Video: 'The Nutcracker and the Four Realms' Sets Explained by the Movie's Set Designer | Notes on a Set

And then, of course, the reality was that we were going to shoot this thing in a month. and sometimes when you have those time constraints I think some of the best ideas come to light and one of those little ideas that's worth talking about here are all these little dots that you see now this is something different to the the stars that I mentioned earlier these are huge curtains of pearls
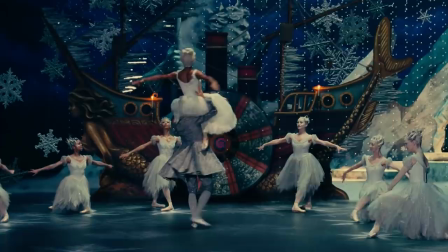762s
that all come down all drop down to simulate a sort of a stage version of a snowfall I suppose.
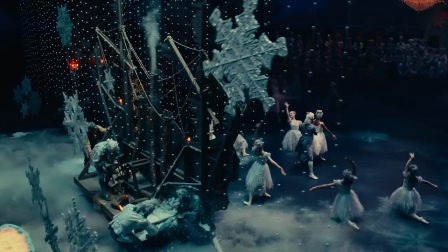771s
Behind every piece of scenery that you're looking at, we actually had costumed actors and extras working the various gears,
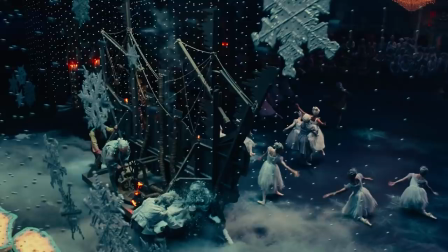781s
pulling on ropes and here you see the back of the ship and it's rather comical. You sort of see someone turning a wheel which is presumably driving the ship across the stage.
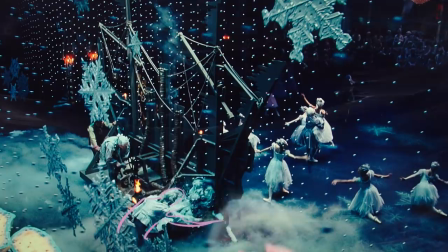792s
You see someone fanning the flames here, you see someone throwing out bits of snow as as though the ship's breaking through ice. So all of these guys back here added to that sort of texture and the reality of this being a real stage performance. It's a three-dimensional, immersive experience.
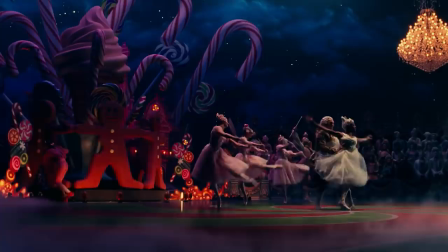815s
And the Land of Sweets. This was an absolutely nutty part of the set to put together, it was really crazy. It was sort of, what do you do to show the Land of Sweets? This started as a sketch that I did.
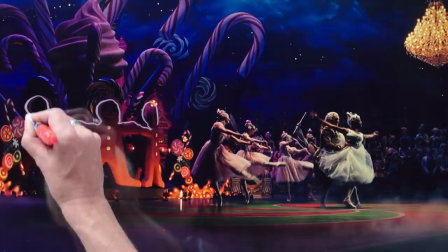828s
It was really tongue in cheek. I had these, as you can see, these sort of gingerbread men here who are all sort of linking arms.
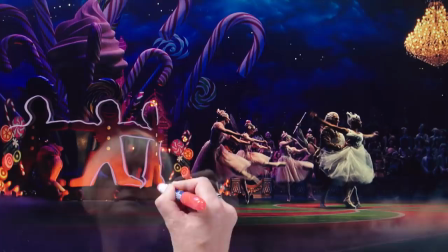836s
The idea being that they would be on this sort of lazy Susan or carousel.
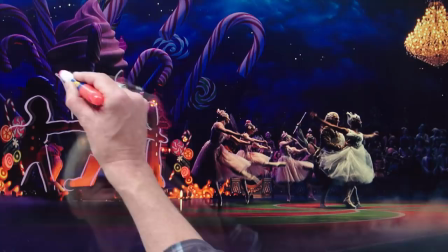842s
Set within them are these sort of lollipops, and we have candy canes. And then the central piece, of course, is this absolutely bizarre ice cream. And, of course, this kind of ice cream, which is an iconic image for us in sort of the modern day, if I'm honest, really did not exist at this period of time. But you just couldn't show or represent the land of sweets without having this sort of wonderful, you know, ice cream top, so I took artist's license with that one, so please forgive me, any purists.
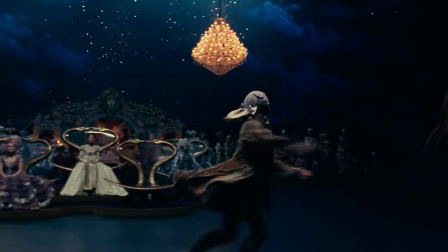876s
You can see here that the stars, or these bottle tops, are really showing themselves very clearly in this particular scene.
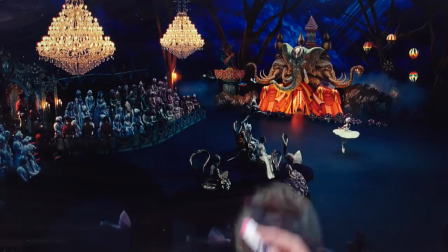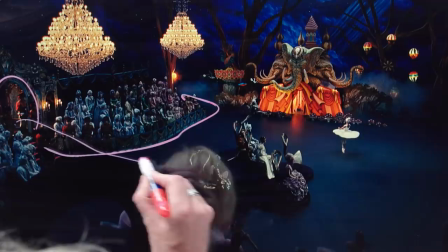889s
The audience was set back here. This is the entryway that Clara uses to come in and progress over to this sort of central stage here.
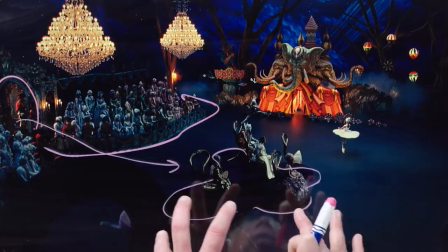899s
We love the idea of putting the important members of the audience right in the centre of the stage. We really jumped in and created a tiny fairground.
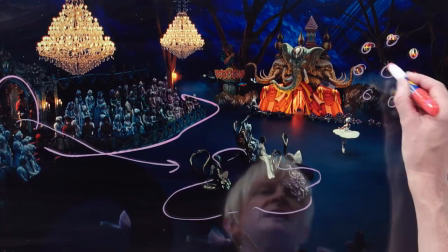910s
You can see here we got sort of a Ferris wheel with these balloons that all light up.
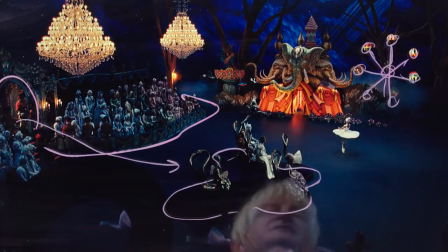915s
So that was, you know, an interesting little construction to deal with. And again, that's being turned by someone off camera in costume, turning a little wheel where a chain is running that.
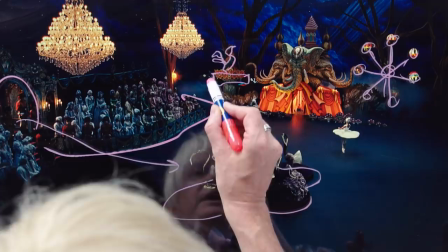928s
Over on the other side, we have a sort of a merry-go-round with this rather sort of frantic cockerel on top
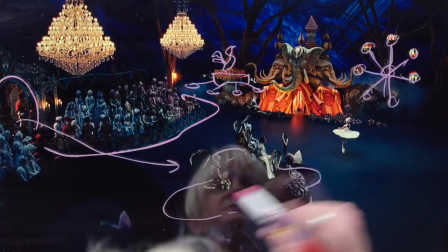934s
and numerous birds in transit around that spin around. And this centerpiece, a lot of people ask me, what's the significance of these elephants? Well, really it's a propaganda piece.
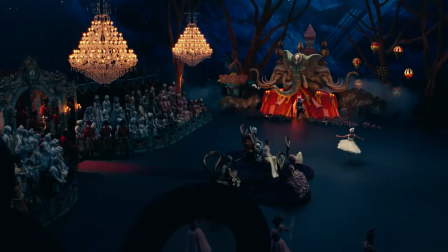947s
This is a performance that has been put together for Clara to explain the four realms. So rather than showing it as an inviting place, they've decided to show the main entry is this rather sort of beastly, scary palace, if you like, that you wouldn't want to enter.
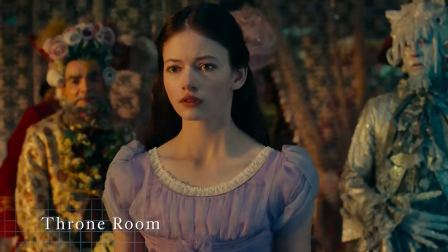964s
You wouldn't want to go to this place at all.
This is your mother's throne, your grace.
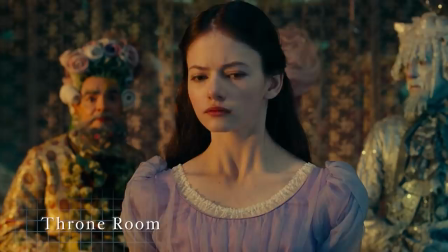970s
The elements that you're looking at have all been pretty carefully considered so that there's a lot of symbolism within all of these sets.
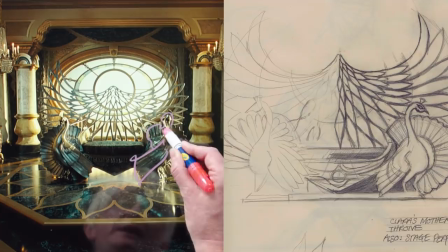977s
The motif, if you like, of the peacock, you'll see on either side of this throne here we have these wonderful sort of peacocks that sort of hold this throne up.